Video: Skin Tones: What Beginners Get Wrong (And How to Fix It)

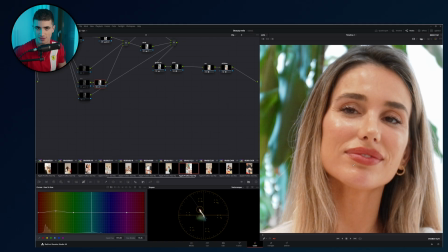16:32 I'm not having a mask around her face, okay? Why is this happening? Because I do not want to overcomplicate the video. I want to show you the quickest way to change the way your skin looks.
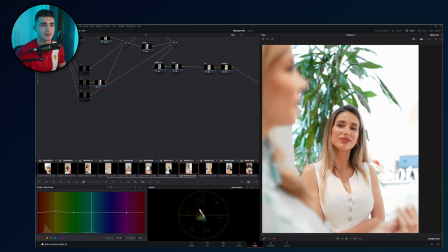16:42 Do you really care that the plant is getting a little more orange? I wouldn't really care. If the cost of having a totally green plant is bad looking skin, I'd say just go ahead and get good looking skin, and that's it.
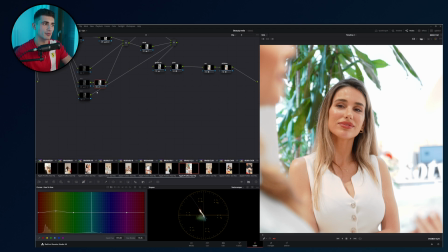16:56 So you can go ahead in the proper grade. I had the skin selected. I had a beauty pass. I had all sorts of professional things happening. For you, just worry about this. As you can see, 2 buttons, we fixed our skin. Very easy to follow, very easy to understand.
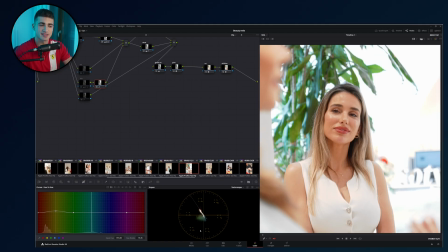17:11 Now we've got the skin halfway where it needs to be because it's on the right axis.
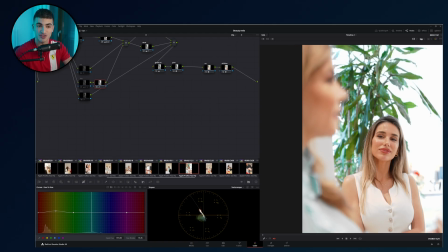17:15 But if you really want to dive deep, you'll see that some spots still change.
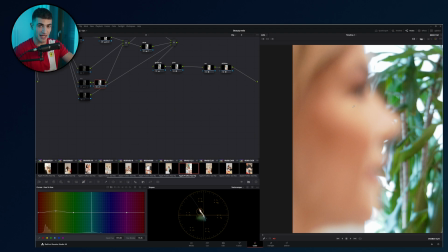17:24 Even though we move the whole skin up, and precisely the yellower parts up, you can still see that there's some variation.
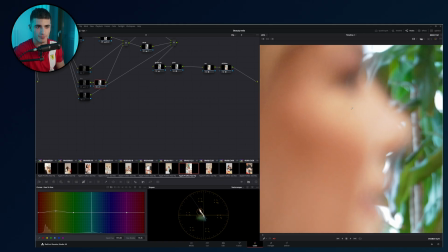17:33 Do you see how, yes, this is brighter, but this is also yellower. Look at the scope. Look at how it moves up and to the right as soon as I change the area we're analyzing.
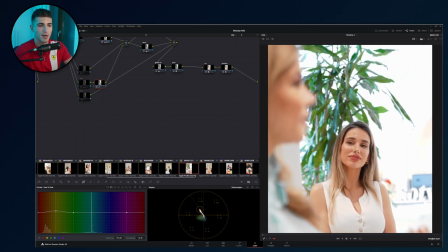17:44 Why is this? Because we have moved the yellow parts, but we still haven't compressed the skin by a big margin.
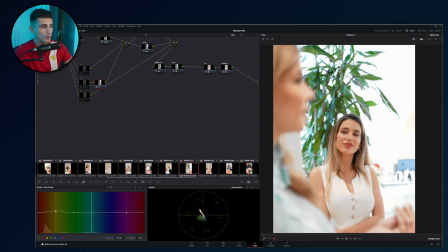17:52 So what we want to do is this. We want to keep going with our instrument. So I'm going to go like this. In the skin, do you see this line getting thinner? This is because we are compressing the skin, because we're moving just the yellow parts and they're now starting to match the red parts. So we go
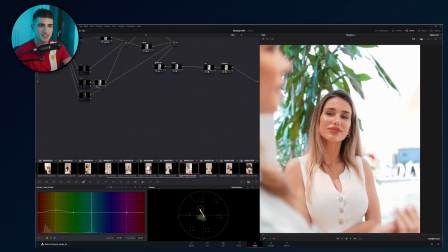18:15 and we reach this point. Right now, the skin is beginning to look a little too red.
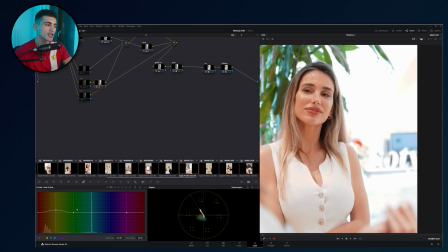18:21 So what we do now is we come back to the red right here. We select it like this. Don't click on the point. Just click right here. It's way easier. Don't give yourself more challenges than what you need. We click on the red and we go down on it.
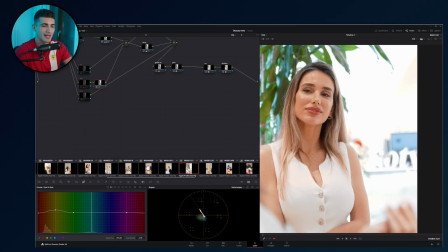18:38 And as you can see, the very tip of that line, the skin line, as you can see, it comes down.
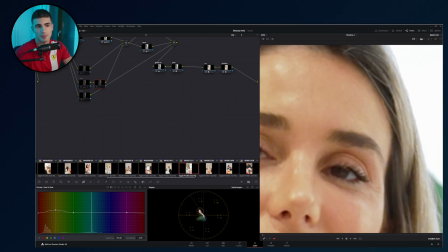18:45 So right now we've got skin, like look at this spot. This looked proper before. If we just look at this part of our forehead, this looked fine.
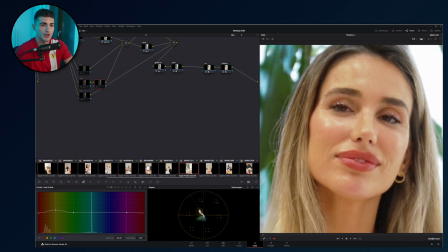18:53 This didn't. This looked a little yellow. If we now enable the node where we did all the fixing, voila, this is what we get.
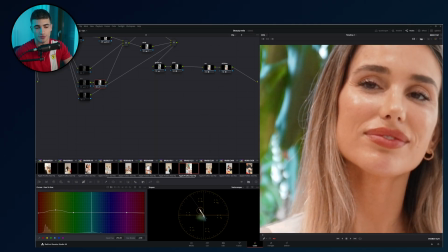19:01 Now, sure, we are attacking a few other things. First, we're changing the way her hair looks.
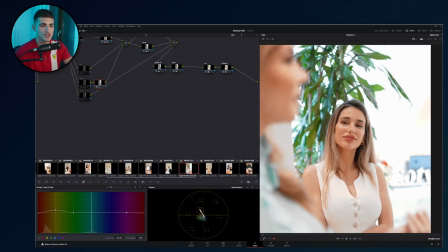19:07 We're changing the plant. So we're compromising a few things.
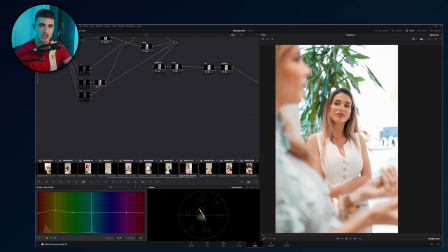19:11 If you really wanted to have just a skin change, you'd need to select the skin and work only on that. But that's for another video. Or if you want to dive deep right now and learn like others are doing, check the top link in the description where you can access the Color Kings Academy. Again, it is the place where I really help you. I review your footage.
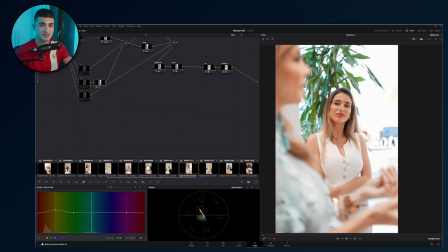19:31 I tell you what you're doing wrong. You can follow more lessons like this and you can learn how to be fucking great at color grading.
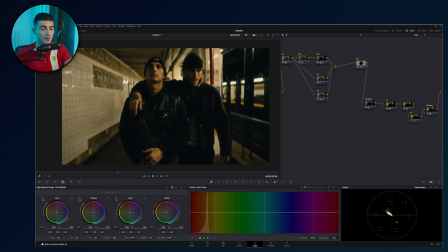19:37 If you're still here, I want to share with you some top secret stuff that nobody talks about, but will really set you apart from your peers when you do color grading. There's going to be a few times where you don't really want the skin to look like I just showed you. In this particular example, you see this is a shot that I graded for a music video.
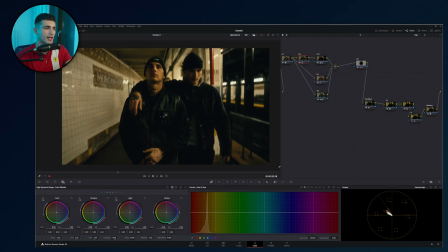19:56 The music video needed this dark, gritty, dirty vibe. And the skin looks nice at first, but when we analyze it, we see that it is much closer to yellow than I told you it should be.
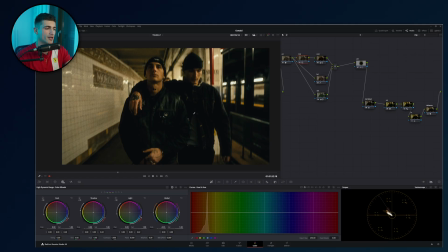20:11 Still, it looks nice. Why is that? First, the skin is looking uniform. But second, as I told you in the very beginning, do you remember when I told you that the skin reacts to the illuminant? Well, this is what's happening.